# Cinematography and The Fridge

You've ever seen, right? There's
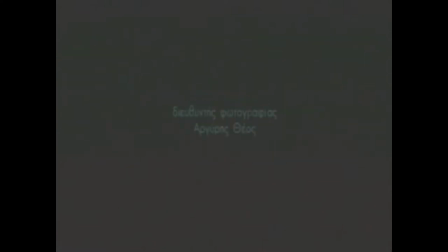good silliness in it.
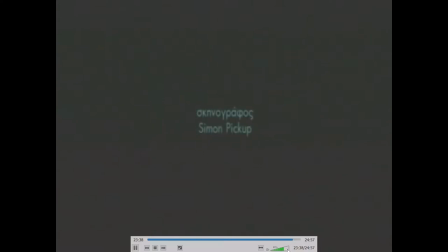But it's a great film to look at and really talk about and think about, you know, how this all comes together, right? Because the director is clearly playing on this, you know, the genre of the horror film. This is the classic possessed object film. I always think of Cube whenever I see this.
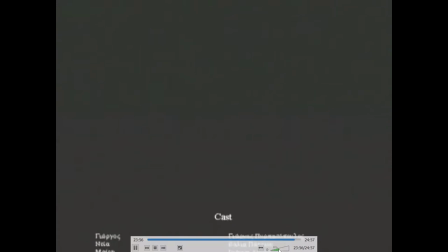I'm like, oh, yeah, that one creeps me out, man. Dude, it's freaky. But it's that classic thing. And also, you know, there are a number of other things going on. Like Georgie's roommates have no clue what's going on, right?
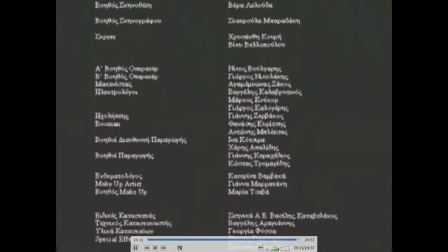And so it's this kind of he's crazy on his own. This is definitely man against the machine thing that's going on here.
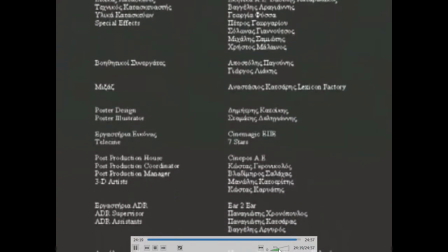At the same time, there are a number of things that also, just like with Our Time Is Up,
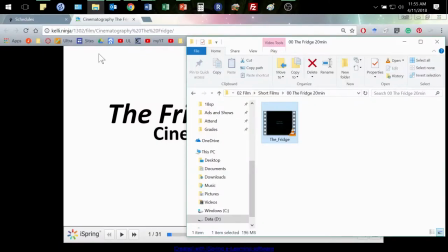that tell us more about Georgie than we get because there's not a whole lot of dialogue and
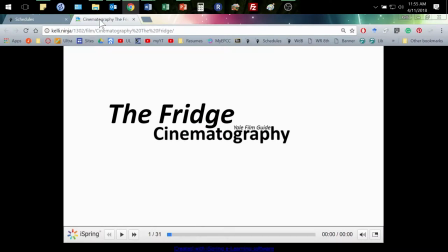interaction we just we know that you know he's not the best rain mate kind of a slacker eating everybody else's food all right doesn't want to do anything just wants to hang out and play games but we also
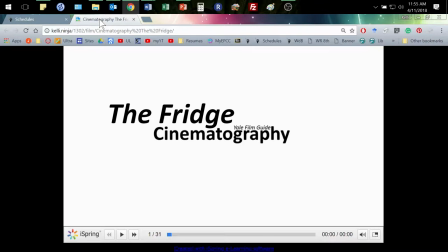learn a lot I mean that's really all we learn about him from dialogue but we learn a lot more too from what we see and so like here are some of the things that really stand out for me in this film and as we go through and look at these different aspects think about how they're used in different ways
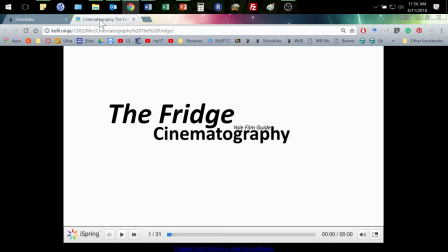and then in horror films I think horror films are a great example because they really use like the things of their genre even when they're parodies of horror films because they're really using all of those things of the genre and they're a lot easier to see so that is one of the reasons I like this one
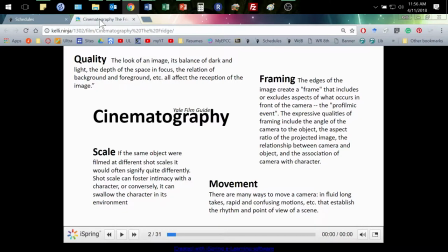so these are just kind of the things that go into general cinematography which was we go along we'll read to be reading more specifically about them but specifically here looking at like the scale like how big is the object pictured how far away is it are we close to it you know how does that camera move does it do those
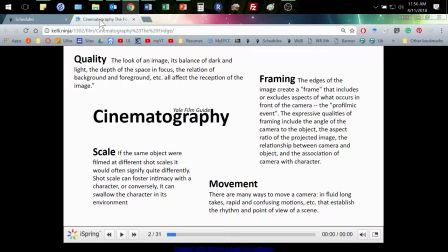like pans and tilts you know is it moving and looking around and then that framing that's why in you know whenever they're kind of making fun of directors or something in films and you see the guy going around like this you know they're they're looking at well what if I did that and you were right in the middle or over at the side or what's this
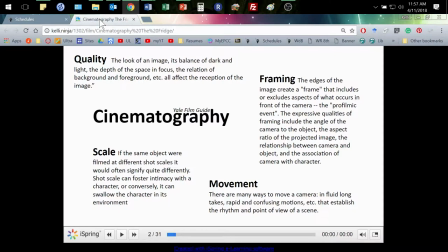gonna look like when you're just looking at that big rectangle right how does it fit into things do you want something right in the middle do you want it at the side one side or the other all of those kinds of things so for me and this there are a number of things
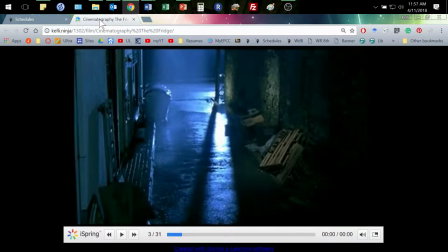those are a number of things that stand out here and so here I mean we start with that besides that that music which is on one hand I mean it does have that kind of you get it that this is a scary movie but it's definitely that scary movie with quotes right just
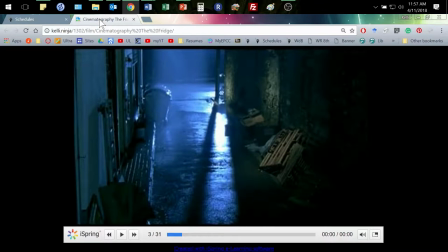from the start it's like yeah this is scary movie music but there's gonna be some kind of comedy there's something just a little light-hearted about it but we also get I mean we start out with those images you know the dark alley and the light coming through and that kind of light
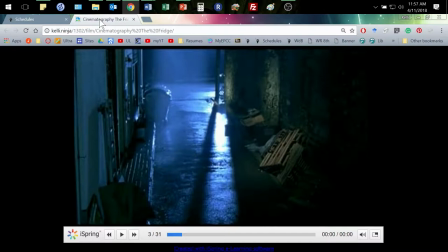seeping through just small places is one of the real hallmarks of you know dark shots in horror movies or in suspense things like that well for one if it's all dark we can't see it and it's just a black screen right but that kind of idea that there's just a little bit of
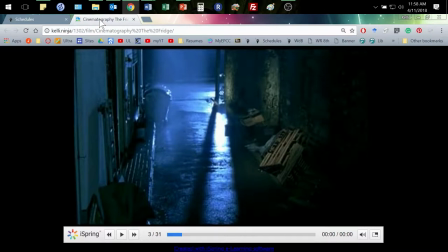light coming through through enough to guide us enough that we would feel safe oh yeah there's light but not enough to really
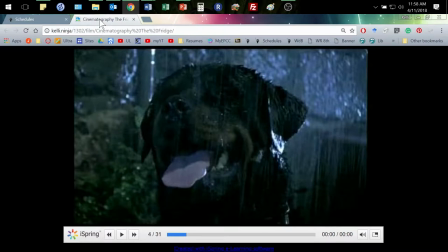always see something and then we get a lot of close-ups and that's one of the things that all films would do but in this one you know they really stand out you know it's not just like seeing that dog over there it's seeing it right up close oh wait hold on I'm gonna scratch the dog okay there
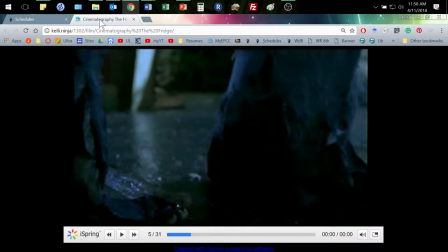we go all right um and again I mean this is the guy who initially drops that refrigerator off right we don't see him at first